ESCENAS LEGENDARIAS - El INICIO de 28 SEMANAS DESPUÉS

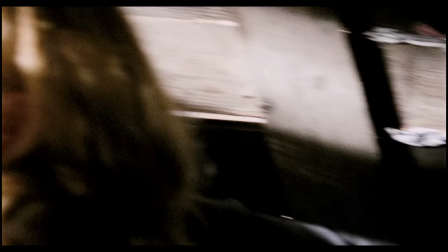[8:11]
La iluminación, a pesar de la entrada de los zombies,
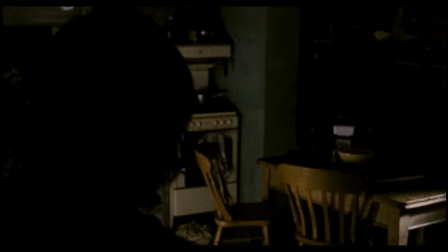[8:13]
sigue remarcando el peligro inminente, por cómo choca toda la luz con una oscuridad tan profunda como la que asola la casa,
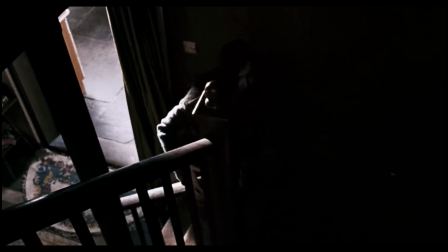[8:20]
y la desaturación y contraste desde el entalonaje nos quita cualquier atisbo de esperanza.
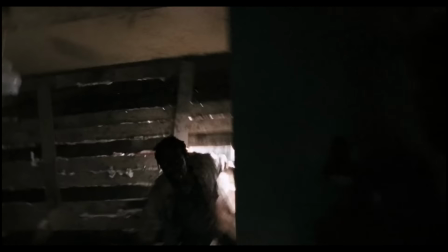[8:25]
De hecho, la luz es esencialmente desesperanzadora en toda la secuencia.
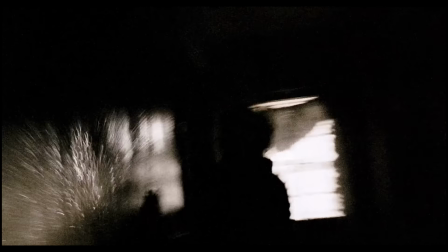[8:29]
No hay color, nada a lo que agarrarse y los contrastes entre luz y oscuridad son muy brutos.
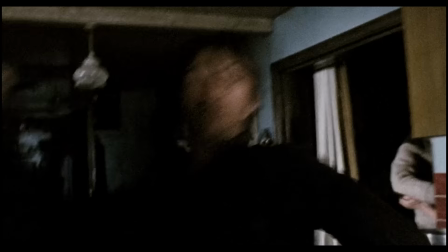[8:35]
El cambio en el nivel de fotogramas por segundo sigue presente, también en los personajes que aún no han sido infectados, y esto nos genera incomodidad.
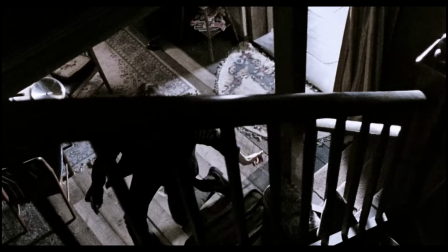[8:43]
La escena es antinatural en todo lo que propone, y la seguimos, pero a duras penas.
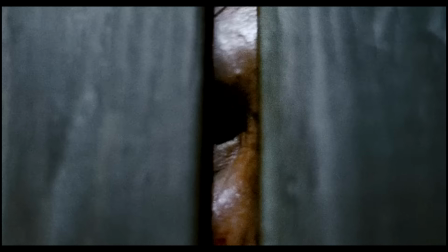[8:48]
Logramos ubicarnos por muy poco y ese mérito es de la escenografía.
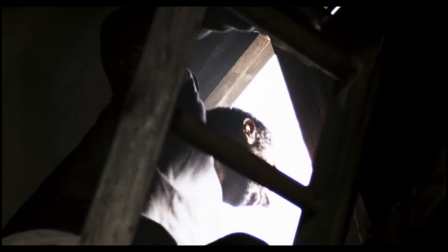[8:53]
Sabemos en qué lugares de la casa estamos por algunas pocas referencias en el escenario, pero tampoco conseguimos sentirnos seguros en los rincones que atraviesan los personajes.
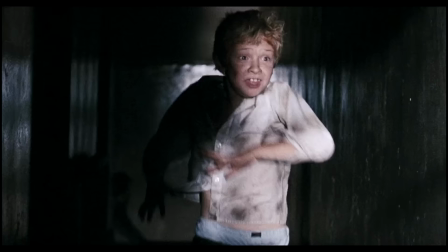[9:01]
La estrechez del escenario, como la del pasillo del piso de arriba, sumada a la oscuridad del mismo,
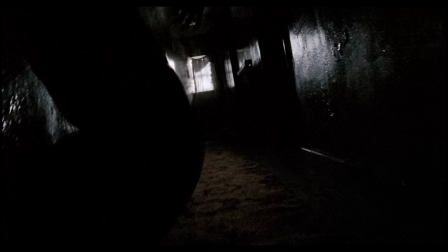[9:07]
consigue causarnos una claustrofobia increíblemente aguciante, y esa claustrofobia nos está empujando a abandonar este lugar de una vez por todas.
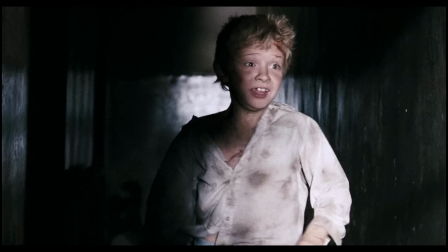[9:14]
Sumado a esto, Tresnadillo y su director de fotografía, el ecuatoriano Enrique Chediac,
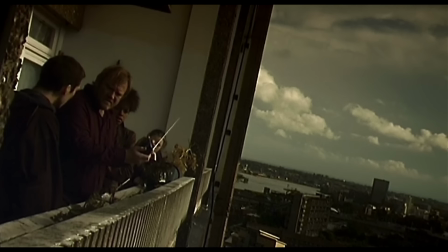[9:20]
recuperan algunos de los elementos estéticos que caracterizaban 28 días después, como los planos holandeses, también llamados aberrantes, que poblaban gran parte del metraje.
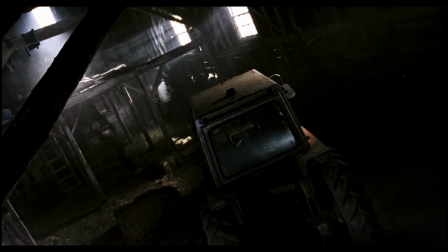[9:29]
Aquí empiezan a aparecer estos planos cuando los escenarios comienzan a abrirse, como este del granero. En composición, cuando se elaboran estos encuadres, se generan líneas diagonales, que al contrario de las verticales u horizontales, nos generan incomodidad y una suerte de inestabilidad que nos habla solo con formas plásticas.
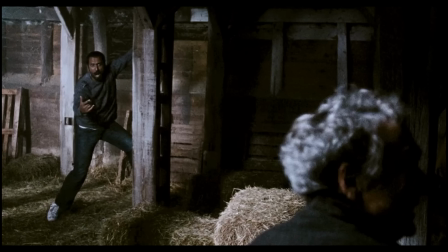[9:46]
Las líneas de lectura, que son los movimientos y las miradas, también refuerzan estas líneas, y todo se convierte en una composición que nos recuerda constantemente la tensión a la que están sometidos los personajes y nosotros, los espectadores. Frente a toda esta situación de estrés y miedo, podemos ver diferentes acercamientos a la crisis.
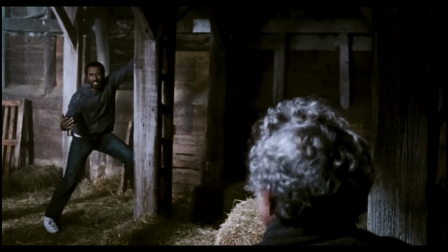[10:03]
El matrimonio de ancianos no quiere separarse y mientras el marido está queriendo proteger a su mujer y a otro compañero,
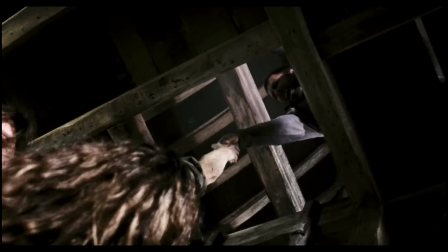[10:10]
ella tampoco quiere dejarle atrás, lo que causa la muerte de ambos y una escena terriblemente trágica.
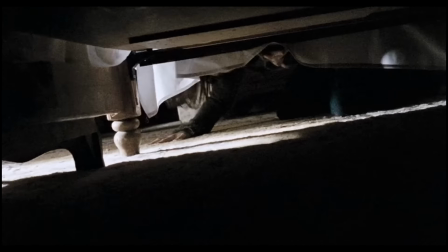[10:15]
En las demás perspectivas, el director sigue jugando con los planos descompensados, como el de Alice buscando al niño debajo de la cama.
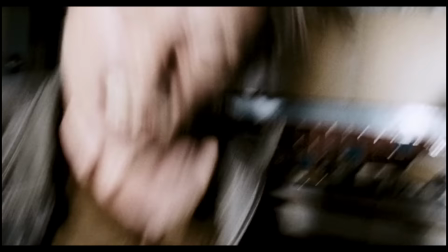[10:21]
El montaje sigue siendo métrico y por momentos intemporal y según se abren los tamaños de plano, más cerca está la amenaza.
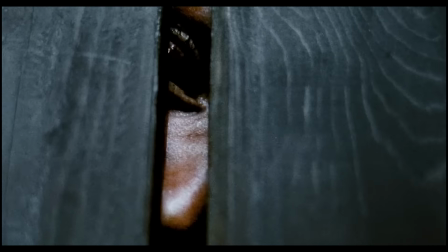[10:29]
Es como si la cámara quisiera respirar y desembarazarse de la tensión intrínseca a la acción, como una bomba de relojería.
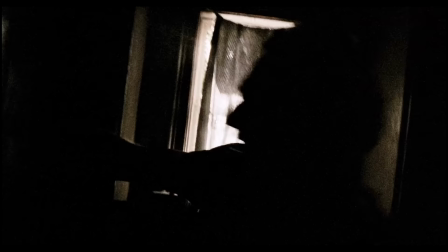[10:35]
Esa bomba parece que está a punto de estallar y de repente, después de ver cómo el grupo se deshace a pedazos y Alice busca al niño,
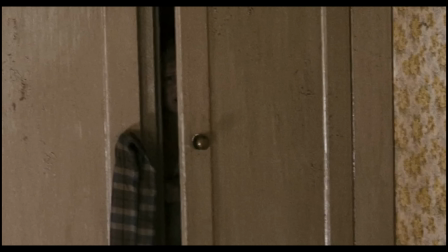[10:42]
en un impulso de urgencia para salvar a la máxima cantidad de gente posible y reforzando la maternidad y paternidad de ambos personajes,
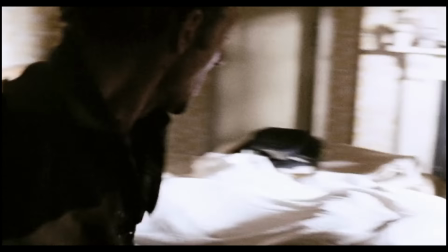[10:49]
la puerta que Don ha cerrado con pestillo cae y la escena, de repente,
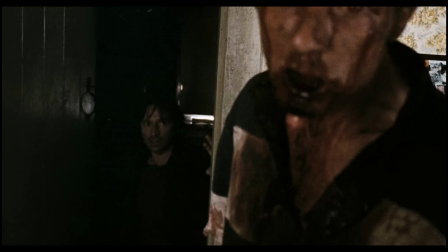[10:55]
por primera vez, se detiene para respirar, al igual que los infectados.
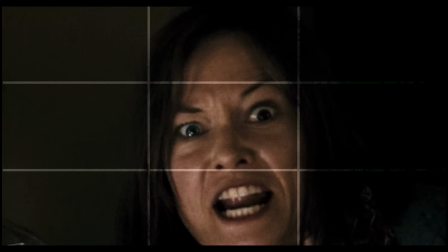[11:00]
Las cámaras que enfocan a ambos personajes los ahogan en planos subjetivos muy cerrados y temblorosos,
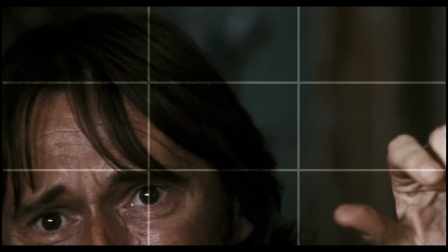[11:05]
como si ambos fueran la perspectiva de los miembros de la pareja, y Don, en un plano aún más cerrado,
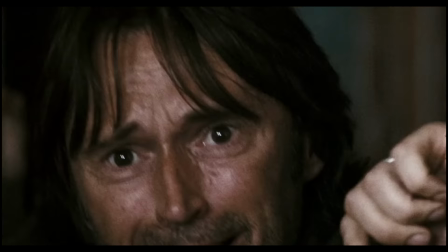[11:11]
enfatizando su estrés y miedo, cierra la puerta con fuerza y nos vamos a un plano completamente negro.
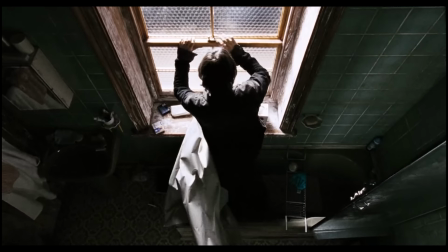[11:17]
A partir de aquí la escena cambia irremediablemente y como espectadores sentimos desprecio hacia Don por abandonar a su mujer y al niño a su suerte,
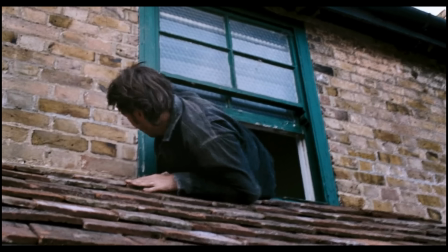[11:25]
pero Fresnadillo no se detiene solamente en esa tragedia y esa acción sino que nos hace
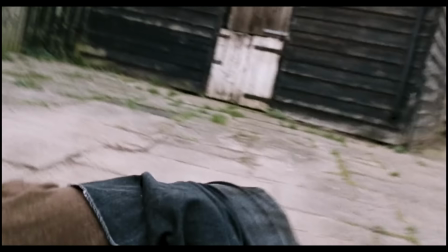[11:30]
partícipes de la situación de Don en un montaje completamente empático y que
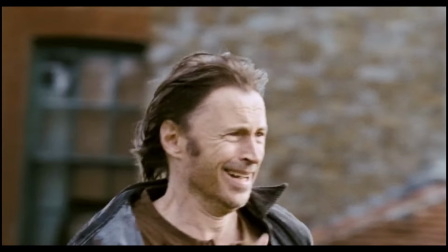[11:34]
nos recuerda lo que nos pasaría probablemente a casi todos en una situación de estas características y es la razón por la que esta película es una de terror antes que de zombies.
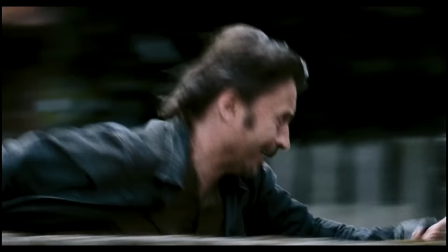[11:44]
El montaje da la batuta a Don que se arroja hacia la calle y la cámara le sigue en planos cerrados que siguen atormentándole,
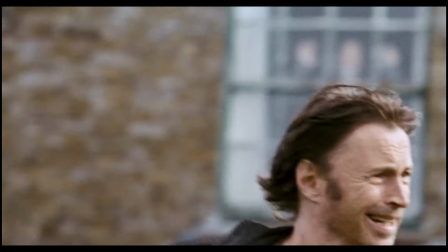[11:51]
pero no hay tiempo para el arrepentimiento ni para dar marcha atrás,
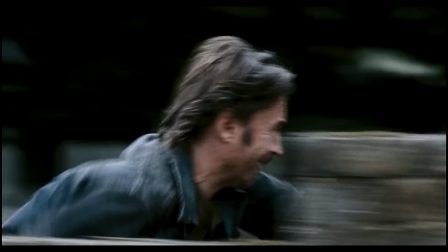[11:55]
no hay tiempo siquiera para el luto porque como vemos que no solo te siguen sino que corren como condenados.
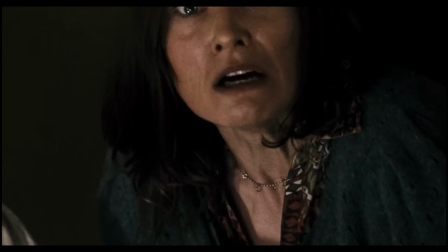[12:02]
Todo este miedo, dolor y desesperación, como había dicho antes,
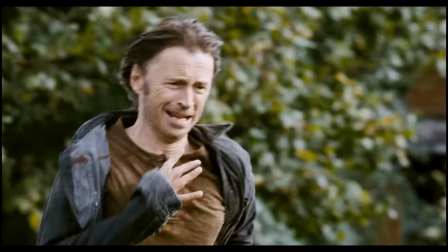[12:07]
estallan en una bomba escénica cuyo pulso lo establecen los golpes sobre la ventana de Alice,
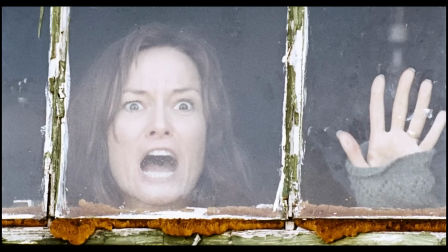[12:12]
mientras Don echa su mirada atrás para observar a su mujer por última vez.
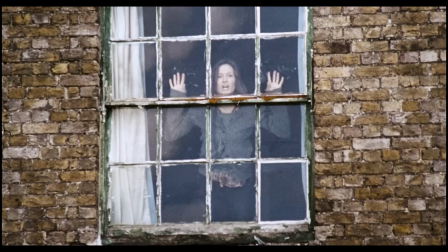[12:16]
Lo trágico de todo este montaje, además del sonido que suena ahogado tras la ventana,
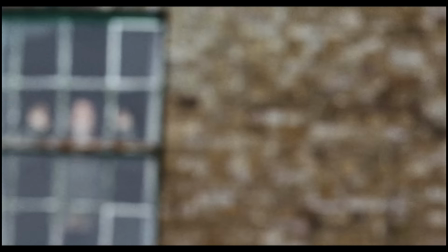[12:21]
enfatizado por los golpes violentos sobre la misma, es que Don no puede siquiera perder un segundo en lamentarse por la muerte de su mujer.
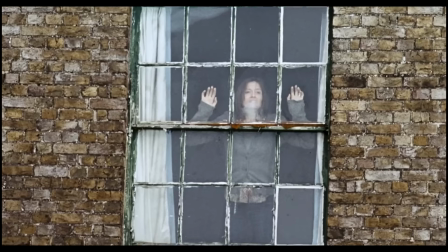[12:28]
Por eso tenemos dos ráfagas, rapidísimas, seguidas por un par de planos cerrados de Don, corriendo.
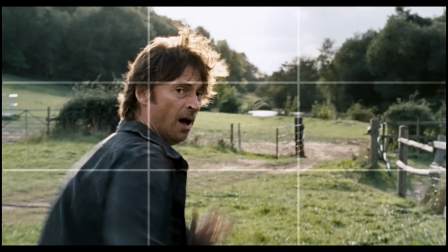[12:34]
Y su plano subjetivo,
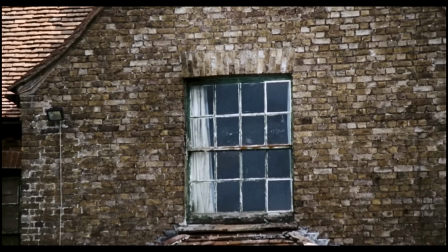[12:36]
que ve como la ventana en la que se encuentra su mujer la engulle y se aleja para luego elevar la mirada y echarse a correr hacia adelante como si le fuera la vida en ello.
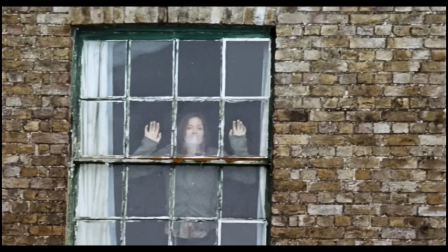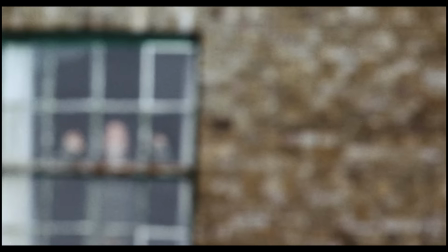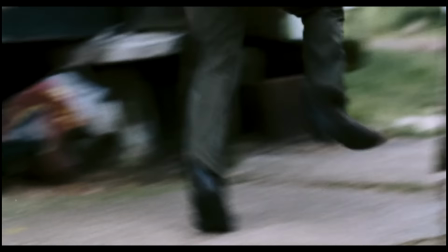[12:58]
Este ejercicio visual y de montaje es sobresaliente, porque durante unos segundos parecía que Don tuviera el pequeño impulso de volver.
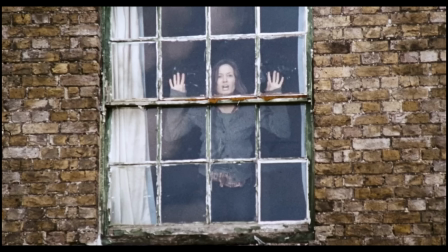[13:07]
Los planos que se acercan más a la ventana son una penitencia, un recuerdo culpable de lo que Don está haciendo, y según se hacen más grandes y cercanos, mayor es el impulso de volver.
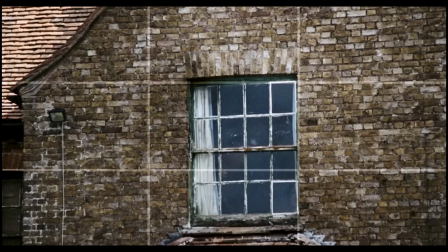[13:18]
Pero en cuanto su mujer desaparece de la ventana, el plano se aleja y la lente se olvida de la casa, porque ahora solo toca correr.
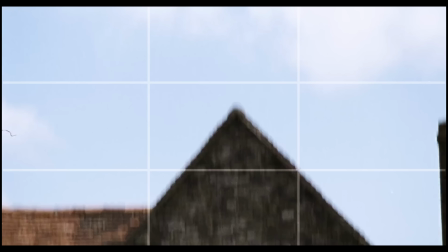[13:26]
Y evidentemente tenía que sonar, climáticamente y por todo lo alto, In the House in a Heartbeat, el tema por excelencia de la saga.
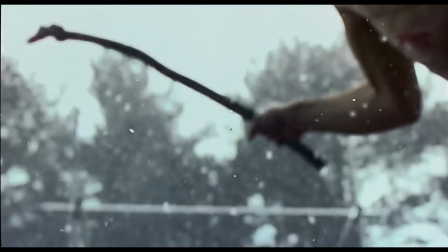[13:35]
Ese que ambientaba también los momentos más trágicos de 28 días después, ahora de forma ensordecedora y tomando el timón de la escena.
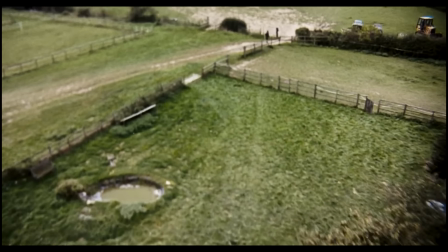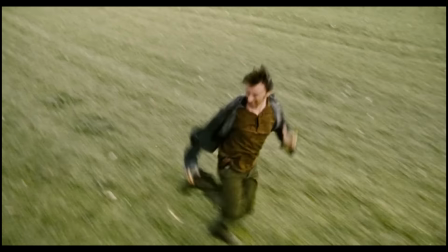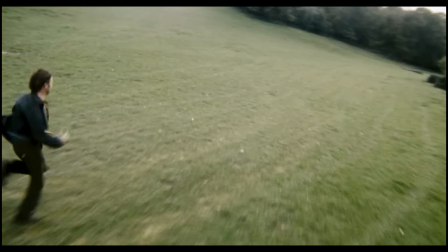[13:56]
Esto es el horror zombie.
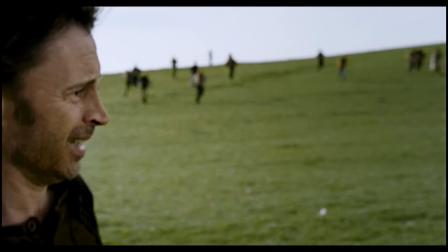[13:58]
Los planos generales y la intensa luz ahora ya no sirven para aliviar la tensión y quitarnos de encima la claustrofobia pisadillesca de la casa,
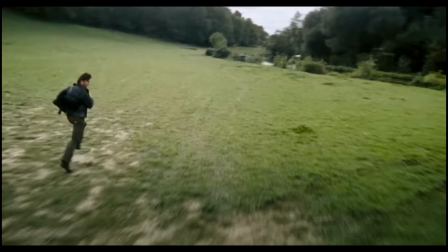[14:05]
sino que nos generan una desazón y una sensación de vulnerabilidad mayor.
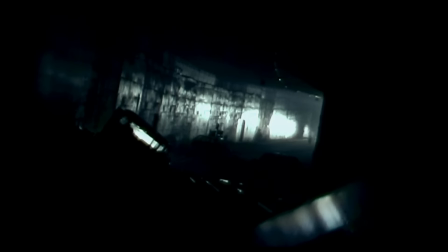[14:09]
El urbanismo característico de la 28 días después de Boyle se podía sentir y respirar dentro de esa casa,
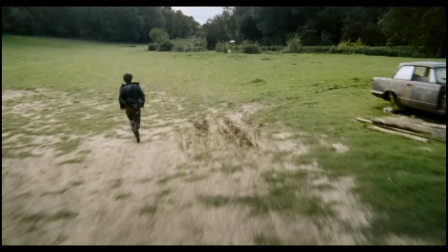[14:15]
pero ahora el terror es otro. Una bucólica campiña inglesa se convierte en un completo infierno.
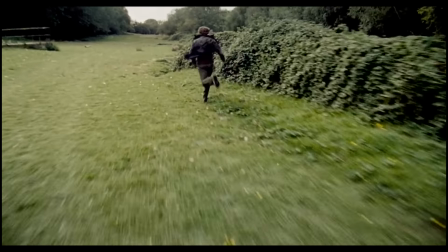[14:22]
Los infectados se apostan a millares en las colinas,
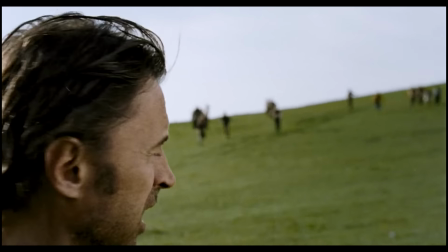[14:25]
Los podemos ver en cada fondo de plano y las aceleraciones por montaje nos han de sentir su presencia aún más amenazante y peligrosa.
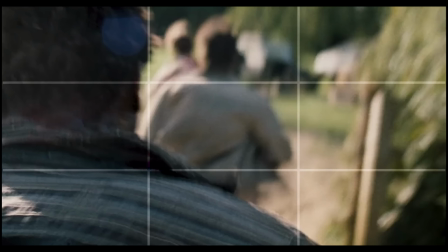[14:33]
Tenemos hasta una Snorrican pegada a la espalda de una de estas criaturas para generarnos una sensación motora de brutalidad y visceralidad. Son criaturas que no solo te comerán vivo, sino que te desharán en pedazos.
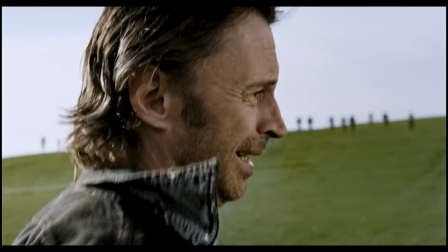[14:45]
Te destrozarán físicamente y no tendrán ni una pequeña intención de parar. Es una pesadilla.
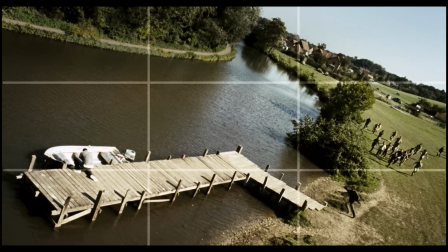[14:51]
De la misma forma que en el granero, el plano general que ilustra el muelle también es un holandés desestabilizado y que además nos adelanta un peligro inminente.
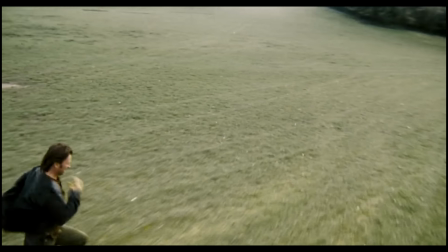[15:00]
El montaje de la huida a través del campo, que se había convertido en el momento con planos más alargados, desaparece y vuelve el ritmo métrico.
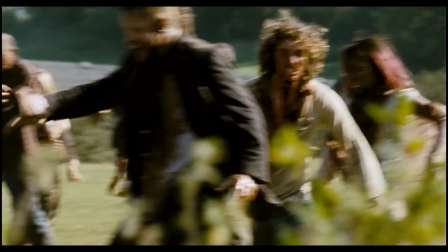[15:07]
Los planos breves, caóticos y fulgurantes. Dentro de ese caos y ese miedo,
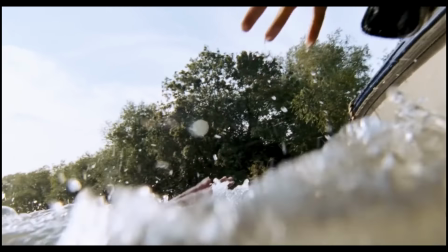[15:13]
Jacob cae al agua y es alcanzado por los infectados. y la escapada de Don le obliga no solo a tener que abandonar a su compañero, sino a matarlo él mismo,
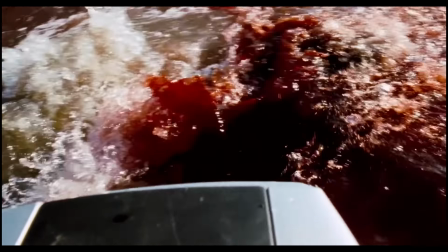[15:21]
culminando una escena que llena el río de la sangre del propio amigo del protagonista.
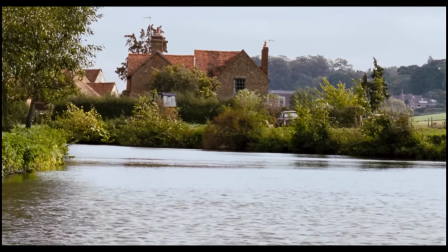[15:26]
La música se detiene en seco y vemos varios planos generales de la casa, en silencio,
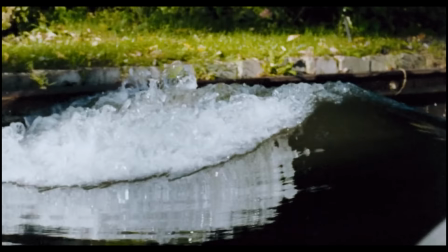[15:32]
mientras en primeros planos somos espectadores de la cara de un Don fuera de sí y carcomido por la culpabilidad,
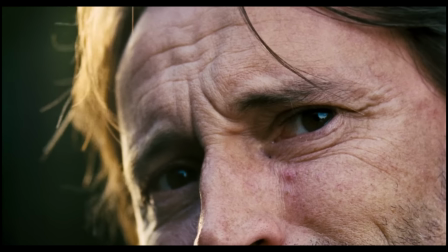[15:39]
el horror y la desesperación. Interrupción, por favor,
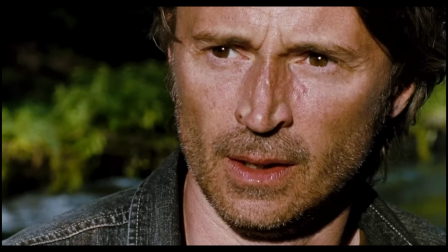[15:44]
para admirar la interpretación de Robert Carlyle Actorazo que eleva esta escena a la categoría más alta Y para terminar esta escapada,
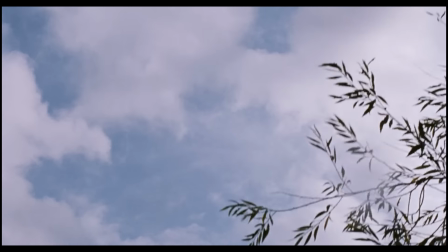[15:53]
Fresnadillo eleva la cámara al cielo En un nadir que muestra el movimiento desde la lancha Este
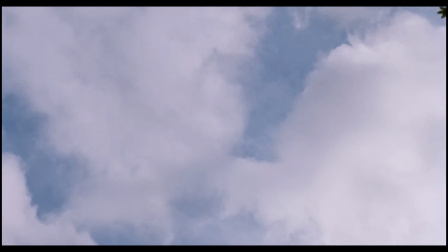[15:58]
plano me recuerda al de 28 días después Cuando Jim sobrevive a los
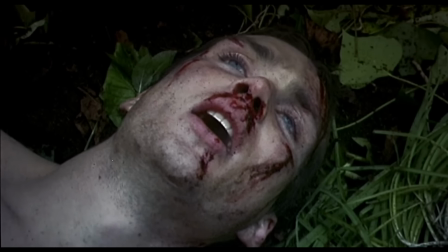[16:03]
zombies tras ser abandonado a su suerte en un bosque El momento en el que este eleva la mirada Y observa un avión en el cielo,
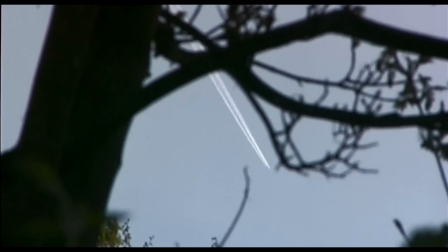[16:10]
abandonando Reino Unido y dejándole solo en el infierno. En cierta forma, siempre sentí ese plano como uno de los más significativos de esta saga, como una pequeña esperanza en medio del cielo azul, pero vista desde la nostalgia de un lugar ya perdido.